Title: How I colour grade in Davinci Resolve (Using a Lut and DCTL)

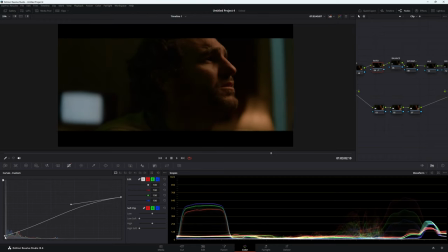So something like, let's say around about there.
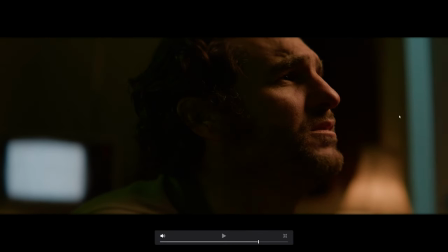So before and then after, and that's just giving us a nice little bit of contrast. It can always come back and change this contrast if we don't like it. So let's move on to our balance.
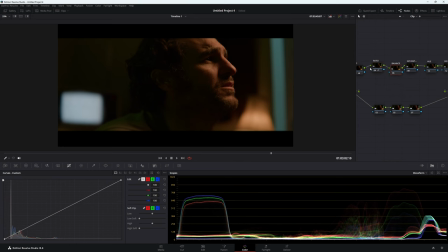Now, sometimes when you're doing grading you can actually skip your exposure and ratio and then start at balance and then kind of work exposure ratio if your balance is way off now maybe i should have started with this one first but that is okay so what we're going to do is we're going
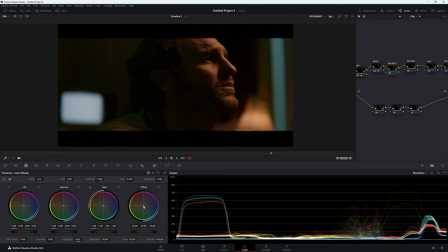to go to our primaries once again now i'm going to be using the offset wheel and i'm just going to push it now before i do that actually. I'm going to go to my vectorscope and let's just take it off and go to one.
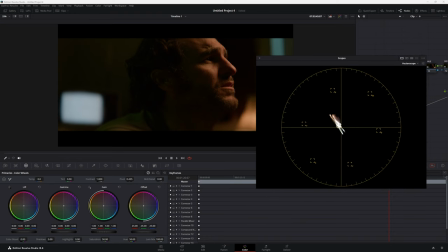Alrighty, so at the moment we have pretty good color separation but I want this to be more in the middle. I feel like we're way too orange and we're just losing a lot of this scene. So what I'm going to do with my offset here, I'm just going to bring it towards the middle.
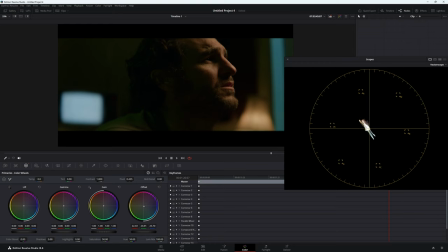Bring it slightly to the greener side we want to try and maintain these skin tones we want them to be warm but we don't want them to be overly warm we don't want to look unnatural so
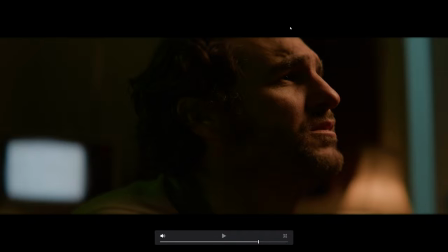i'll go full screen so this is before and as you can see i really washed of one color sure we have this color at the back but our skin is this really weird magenta look it looks quite gross and we have this green that's not doing anything so and then afterwards we have
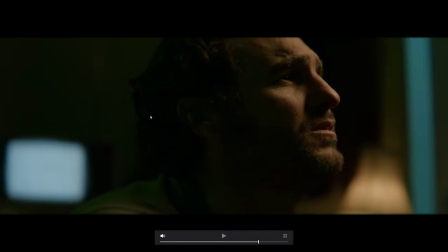a more natural looking skin color but at the moment we have problems with this green now this is why I shouldn't have filmed it with this green
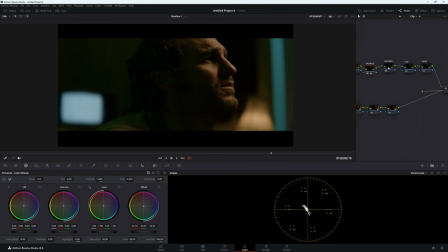light because it's really playing havoc with our balance the next thing we're going to do is add saturation now saturation and contrast are two things that actually work together now this is something really important to remember but the more contrast you add to your image the more saturation you're adding to your image.
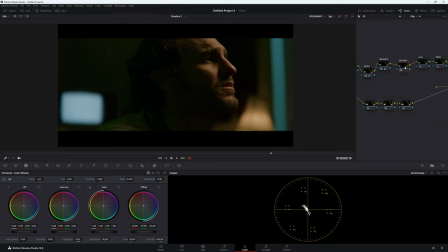Sometimes you may feel like your image is too saturated and you take out saturation but a lot of times you can actually take out the contrast to get a less saturated image. Now I'm going to add in some saturation and then I'm going to look at my contrast and see how that is playing. Now with my saturation I want to be working in a HSV color space.
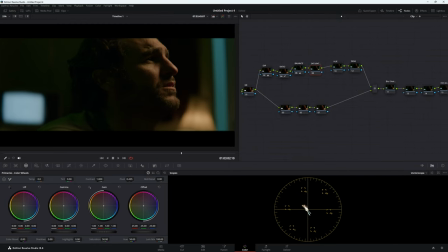So go to color space HSV. Now if this node graph looks familiar it is one that Kellen Kelly actually uses. I do follow his channel he's very good um but i've made a few adjustments to mine i put noise reduction at the front and any film gram they're going to do i'm going to leave at the end which is really important your film grain should always be at the end all right now
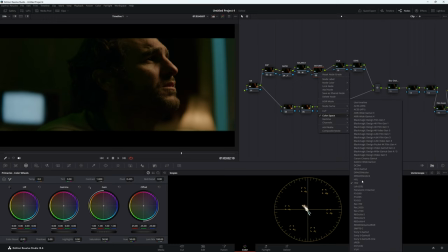in our saturation again we go to color space hsv now go to channels take off channel one and then take off channel two but now we're just working in our saturation channel let's go to our gamma and just bring it up
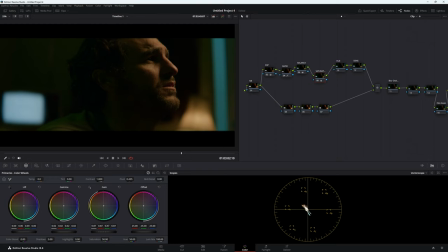and then go to a gain bring it down slightly we don't want to add too much saturation in we don't want to go crazy so full screen so
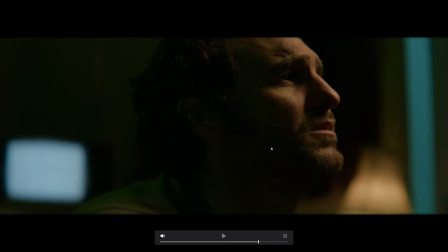this is off and this is on we could probably add some more saturation in but I also feel like we could make this image a
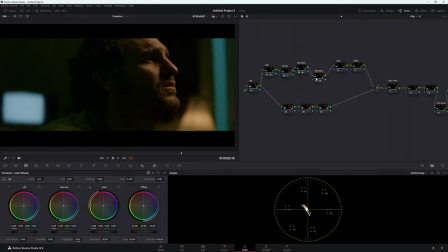little more contrastier so before I add saturation in I'm going to change my contrast so
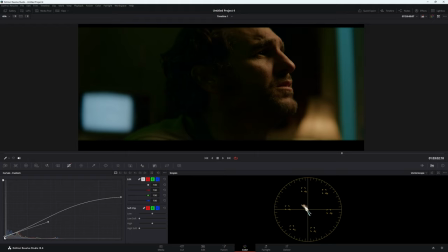let's go back to our custom curves and let's just bring it down ever so slightly so
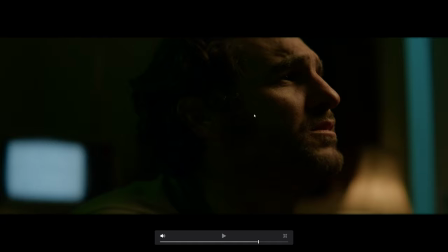before and after do we feel like this is saturated enough
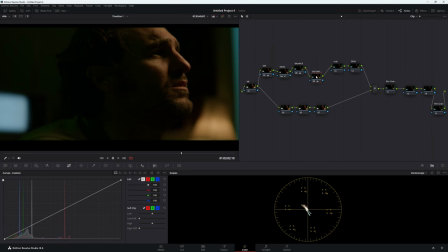I think it looks pretty good but we can add a little bit more in let's go back to our
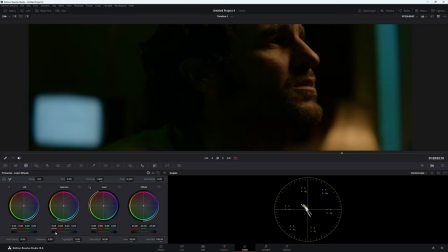primaries and add just a little bit more in so